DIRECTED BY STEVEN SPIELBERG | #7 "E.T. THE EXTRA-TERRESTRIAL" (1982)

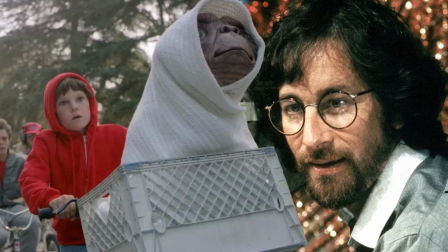265s
The common trait is concealment, and here with E.T., Spielberg has introduced E.T. relatively early in the film, similar to Raiders,
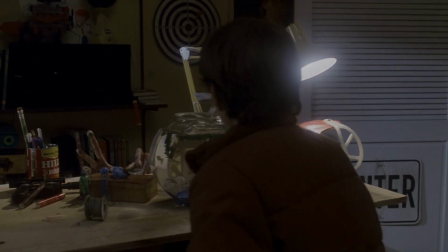273s
whilst also concealing him for as long as possible, just like Jaws,
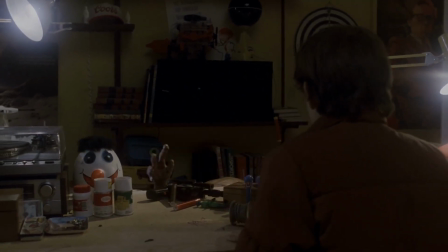277s
allowing for ample fear and mystery to build around the character before revealing his true peaceful innocence.
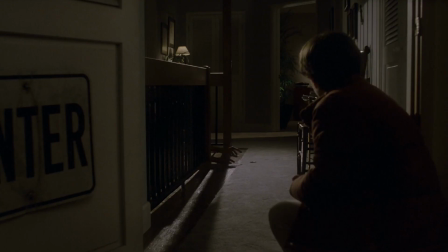283s
Note the waist-high camera angle too, reinforcing that childlike perspective of the events.
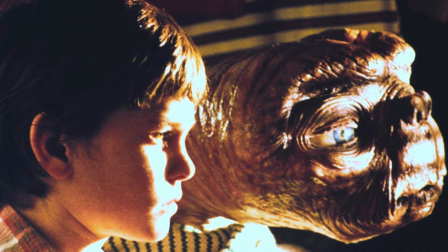288s
It's here that Elliot begins to form a bond with E.T., highlighted by the yawn that E.T. mimics.
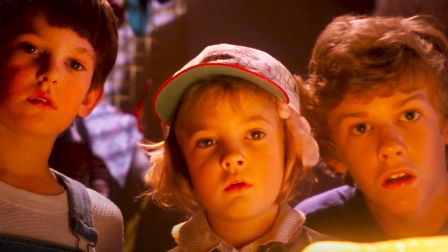294s
He introduces E.T. to his siblings to contrasting reactions.
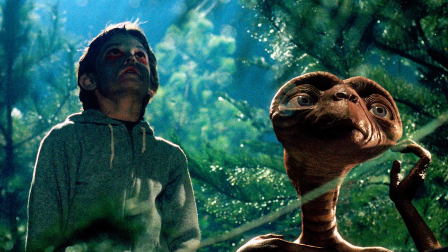298s
Elliot and E.T.'s relationship continues to grow to the point when it becomes clear that their fates are tied,
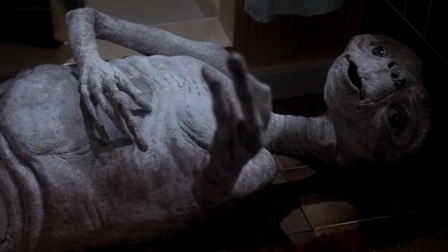304s
proving problematic as E.T.'s health starts to deteriorate, as does Elliot's.
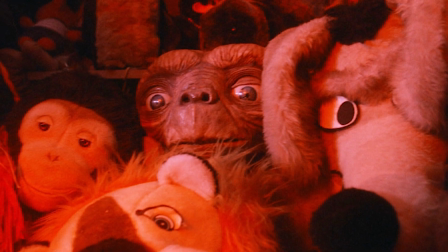309s
As the children pull out all the stops to keep E.T.'s existence hidden from the public,
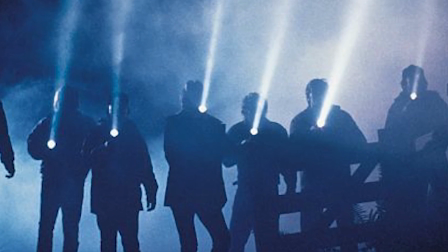313s
you have the mysterious agent figures who are tracking E.T.'s location. leading them to Elliot's house.
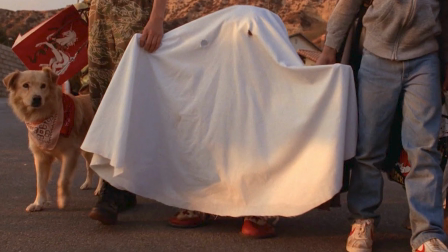319s
Elliot disguises E.T. for Halloween so that he can take him to the forest where he was left, along with the device E.T. has created to contact his kind.
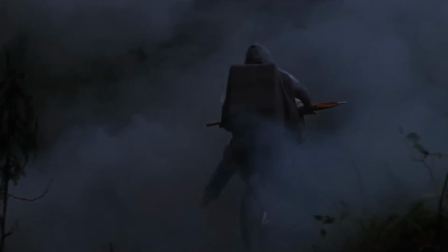327s
This leads to one of the most iconic shots in the history of cinema and perhaps the defining image of Spielberg's career.
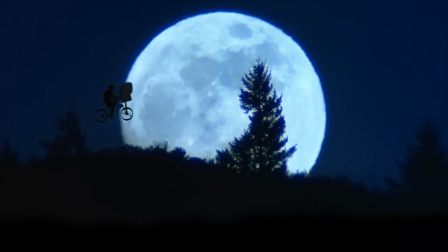334s
I'm speaking, of course, about the shot of E.T. and Elliot on the bike, their silhouettes flying past the bright, shining moon.
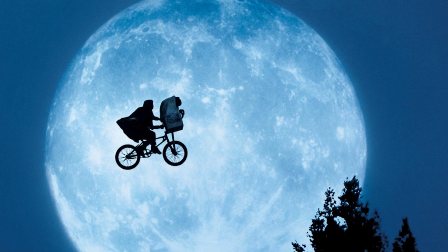341s
Talk about a money shot. It inspires wonder in the most amazing ways.
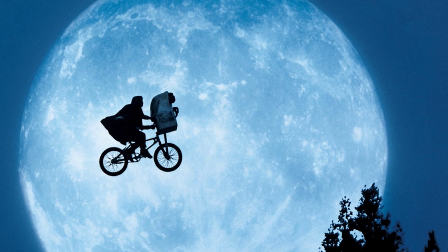346s
A promise of infinite imagination for any child who ever dreamed of more.
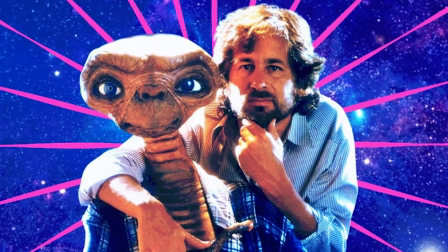351s
To me, it sums up everything Spielberg ever dreamed of himself as a child and now a grown filmmaker.
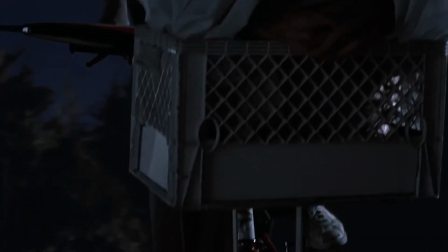357s
A child flying on a bike with an alien companion just about sums up the imagination of any wondrous child.
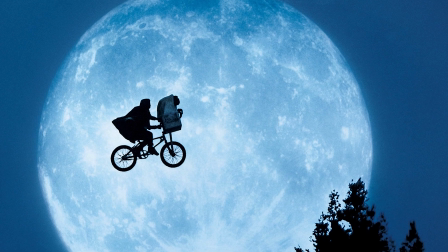364s
It's escapism in the most literal and figurative sense imaginable. And let's not forget that incredible John Williams score either.
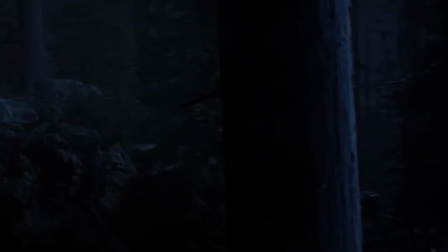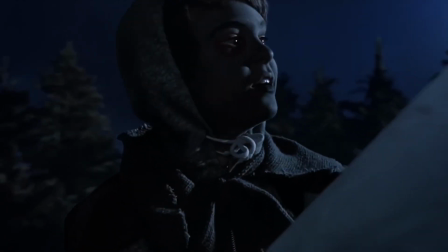379s
A sweeping melody filled with childlike wonder that beautifully complements that imagery.
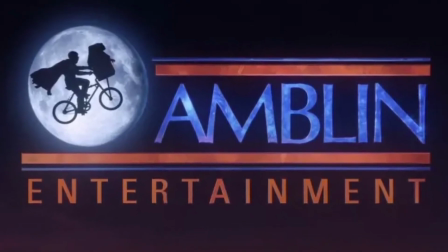385s
It's no wonder Spielberg made this moment the logo of his production company, Amblin Entertainment.
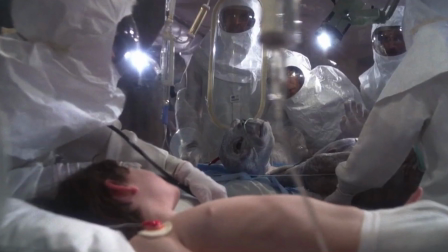390s
A classic moment in the history of cinema. As E.T. and Elliot's health reach a critical low, we get possibly the most frightening scene of the film,
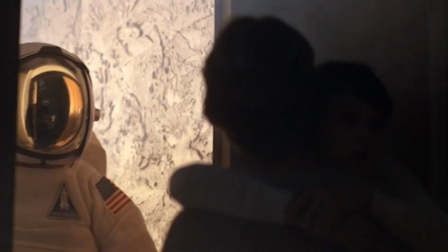399s
with the men in astronaut suits invading Elliot's home to find E.T.
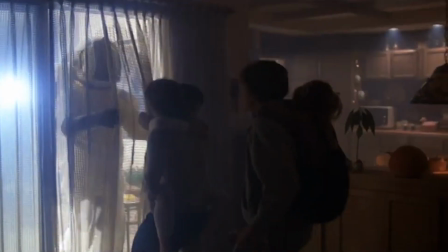403s
The imagery is truly terrifying and aided by the light saturation coming through the windows.
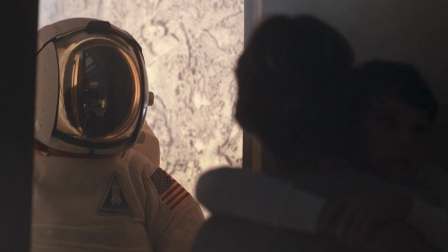408s
Agents are still concealed, maintaining that aura of fear that Spielberg has built around them throughout the film.
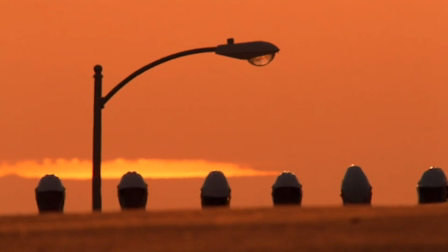414s
We then get that unforgettably ominous shot of the masked men marching up the road with that imposing sunset in the background.
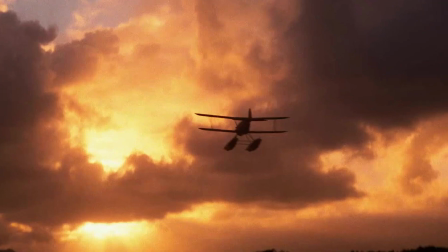421s
It's an interesting use of imagery, as sunsets have typically been used for positive effect in Spielberg's films to this point, yet here it's used in a menacing way.
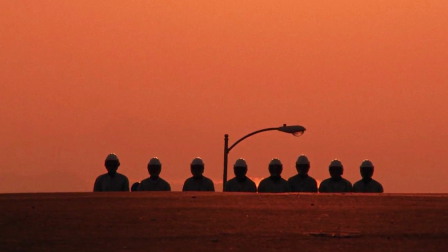430s
It is meant to symbolize the overbearing, unavoidable power that is government.
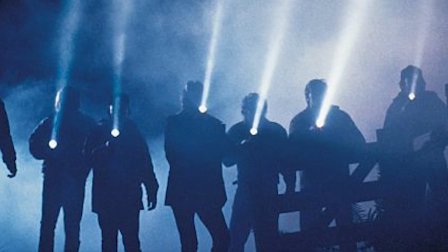435s
It's well worth noting that to this point, no adult face has been shown in the film, apart from Elliot's mother, Mary.
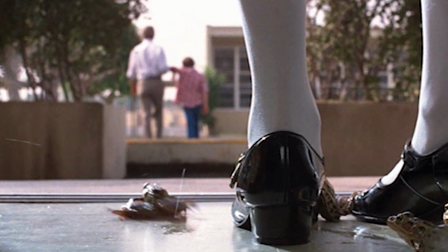442s
Even a seemingly innocent figure like Elliot's teacher is not shown in an earlier scene.
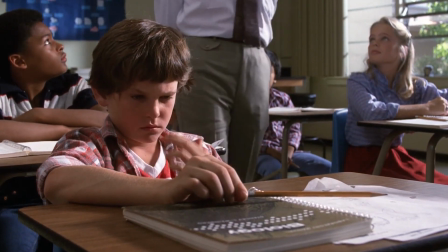446s
It might not seem like anything, but it can't be understated what this creative choice does to help emphasize the greater themes in the film.
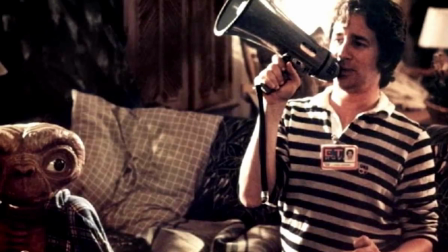453s
These are intentional choices by Spielberg to create that separation of power between children and adults,
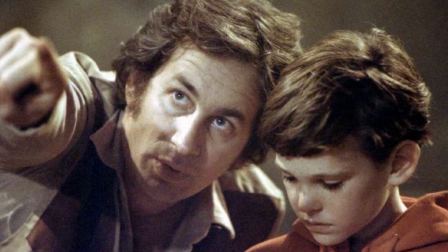459s
emphasizing the fear that adult authority imposes on children.
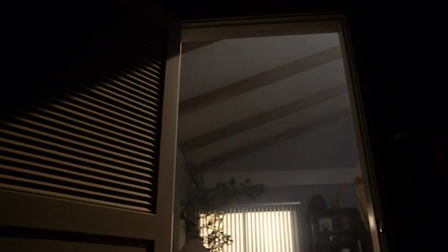463s
As an audience member, we feel greater fear for E.T. being caught because of these setups.
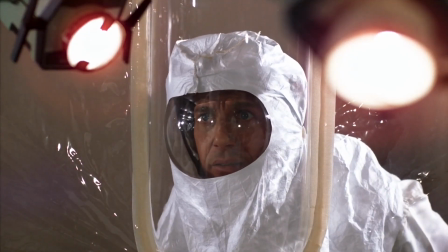468s
With that said, moments later we finally get to see the faces of the government workers, and almost immediately all the fear is sucked out of the film.
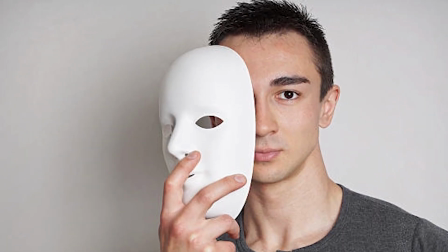476s
This is as intentional as removing a scary mask to show a child that there is nothing to fear.
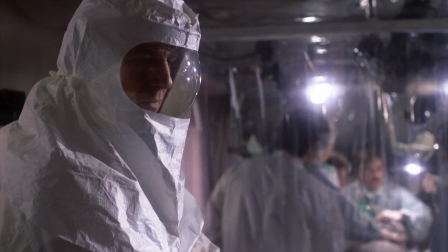481s
The adults are no longer imposing, but rather caring, sympathetic, and helpful to E.T. and Elliot.
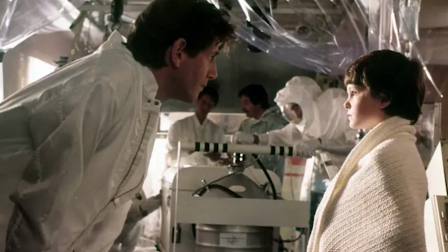486s
It's a bait and switch of sorts, but in the best possible way.
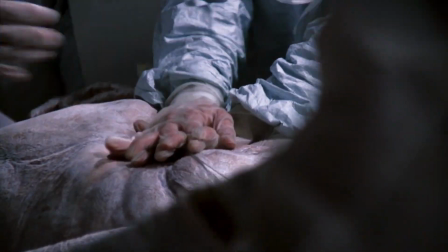490s
As E.T. dies on the hospital bed, it's clear at this point that this is easily Spielberg's most emotional film at this point in his career.
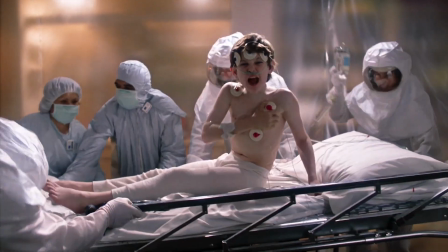497s
The screams from Elliot alone are enough to bring tears to your eyes.
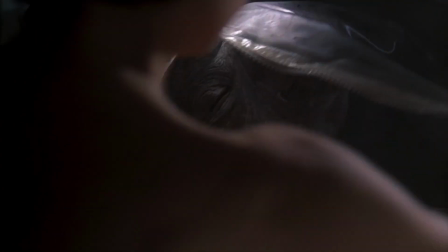501s
Tears of sadness quickly turn to tears of joy, however, as E.T. is seemingly resurrected through the love that Elliot had professed to his corpse.
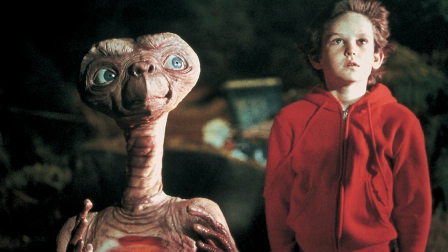509s
It shows in that moment that they were joined by more than just minds, but hearts as well.